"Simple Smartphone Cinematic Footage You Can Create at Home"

So, you want to do something different with your video footage, something dramatic and cinematic that'll make people stop and take notice, whether it's for YouTube or presentation for work or some other video project. But unfortunately, the only device you have that can shoot video is your smartphone.
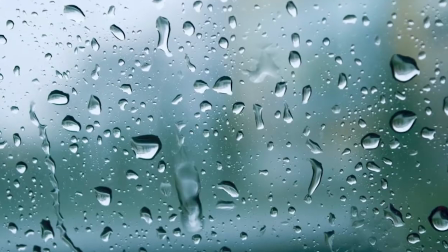On top of that, because of social distancing, the weather, or for whatever other reason, you're stuck at home indoors.
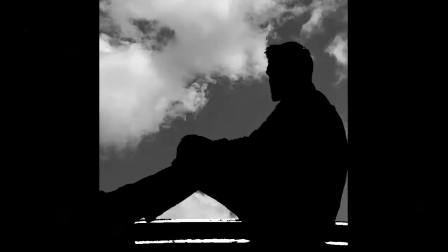So with all of that working against you, how can you get the kind of quality video footage you want with so little to work with?
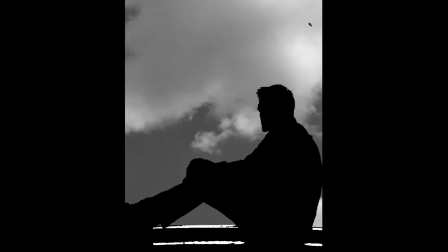Well, that's where we content creators have a chance to get creative with what we have available. And yes, with just a smartphone and a small light source,
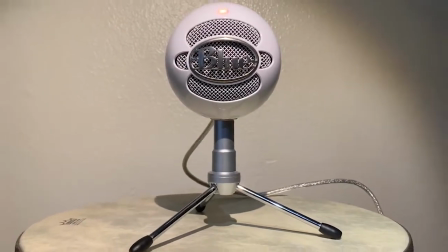you can take pretty much any object and make it really come to life in your video footage.
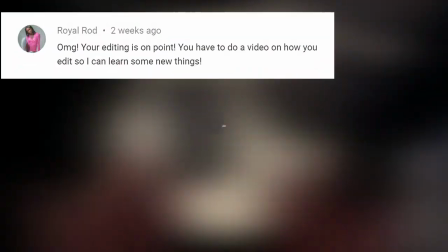A number of fellow YouTubers have asked me to do tutorials regarding how I shoot and edit video footage for my channel.
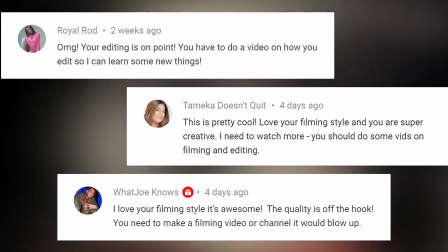And because I'm working with several other YouTubers from around the world on a collab,
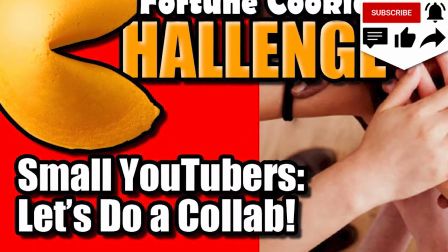some of the folks interested in the collab are curious about how to create footage that stands apart from the typical vlog-style angles,
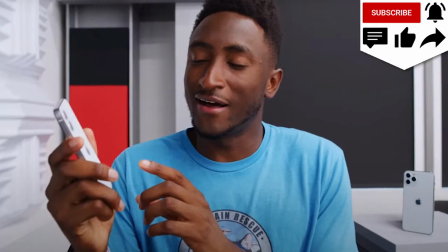lighting, and composition that we see all over YouTube. And I get it, YouTube's super crowded with channels and content.
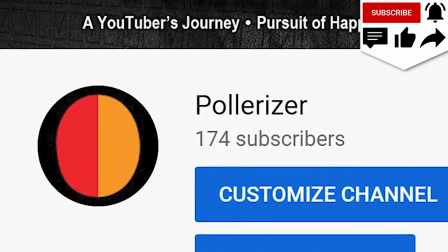So especially if you're a small YouTuber like me trying to grow your channel, you have to do something different from what everyone else is doing to get people's attention. But how do you shoot cinematic video if you're stuck indoors?
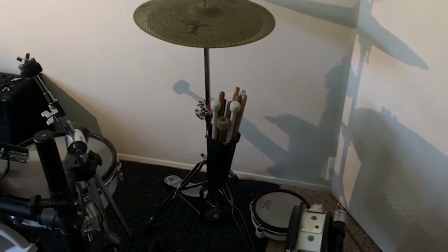For this tutorial, all of the examples I'm presenting were recorded in this one section of a room that's only a bit more than 6 feet or 2 meters square.
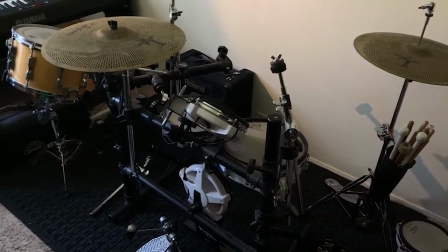And this is what it looks like. So this technique is not only simple, but doesn't require a lot of space at all.
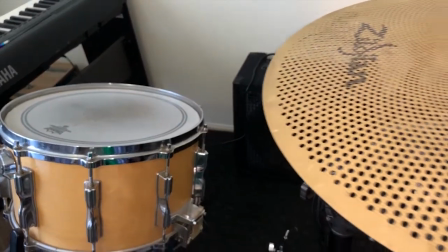I chose this room to shoot footage for this video because the collab I mentioned earlier is going to be a music video, and so we're recording an original music track for this project.
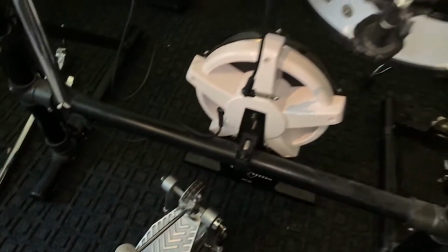That means I gotta get this electronic drum set dusted off and finish setting it up so I can practice and not totally suck.
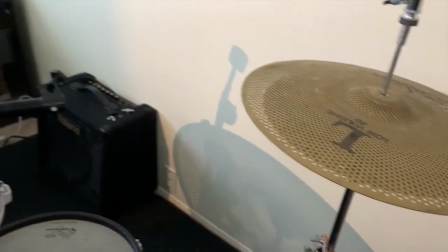But before I do that, even though the drum set's in pieces, not at all ready to be played,
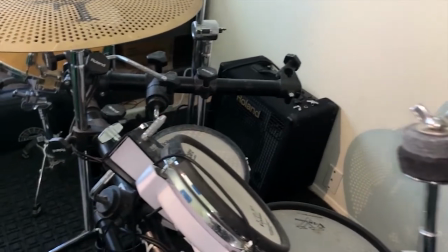I figured I'd shoot footage while it's still a hot mess to make this tutorial a bit more challenging and interesting. So, to shoot the video footage we want, technically the only gear we need, as I mentioned in the intro, is a smartphone and a portable bright directional light source. You don't need professional lighting for this.
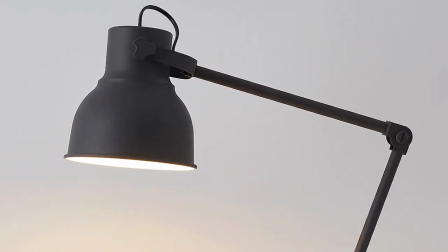Small table lamps with reflectors, and even something as simple as a flashlight like this one I've been holding, or as some of you call it, a torch, this will do just fine because it's got a bright, narrow beam. You can shoot all of your footage with both the phone and light handheld, as I did in this shot,
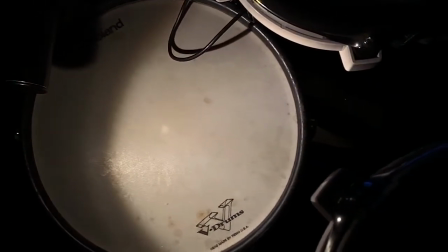which actually produces some of the best results because both the camera and light are moving.
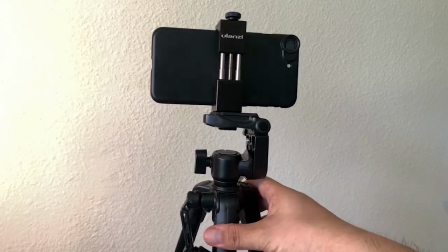But in most cases, mounting your phone or light on a tripod, or whatever creative way you can think of, will make it easier to shoot your footage.
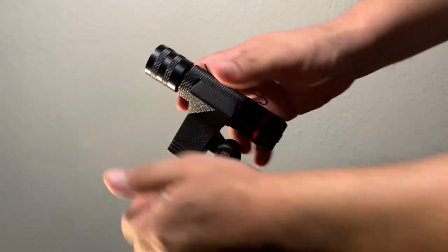And if you have a gimbal or a slider, that's even better. But again, the beauty of this approach is the minimal amount of gear needed to make this work. By the way, if you live in a country where English is spoken, what do they call these things where you live? Are they flashlights, torches, or something else? Languages fascinate me, so please let me know in the comments. Okay, so once you've got your gear in hand, it's time to put it to use. First, the framing and composition of your footage.
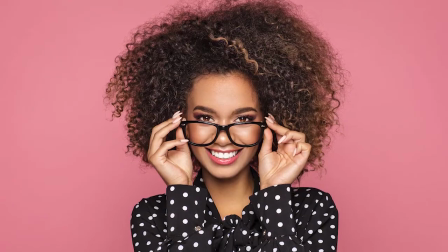That's going to make a big difference. Instead of trying to capture the entire scene in front of you,
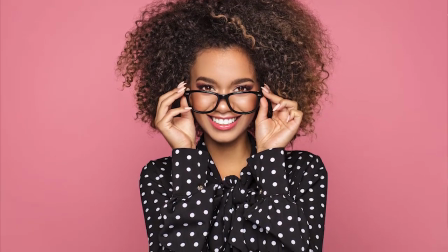which again is what people often try to do when shooting videos, we're going to focus on a smaller part of the scene.
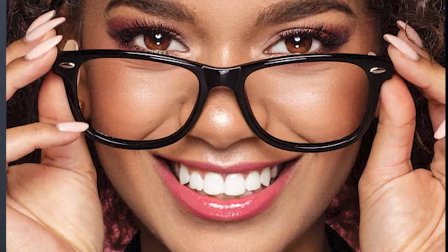And the idea is you want to take our composition and make it more interesting and really draw the viewer's attention into that scene.
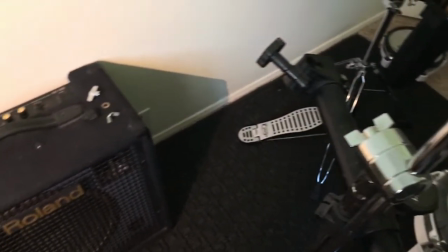So back here in the music room, instead of shooting footage of this amplifier from normal eye level with a whole object in frame like you see here,
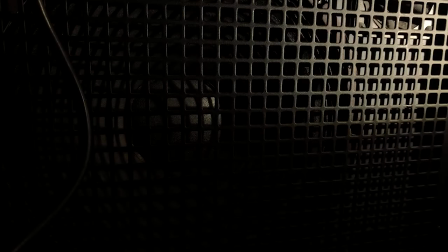I brought the camera and light in pretty close to the front of the amplifier and focused the camera on just part of the front grill and
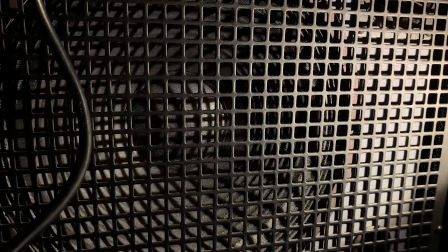speaker cone.
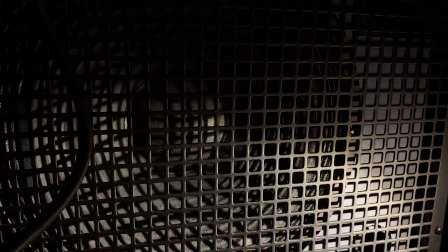So by combining this with other tips in this tutorial, we were able to turn what otherwise would have been kind of an abstract product shot into a much more artistic composition.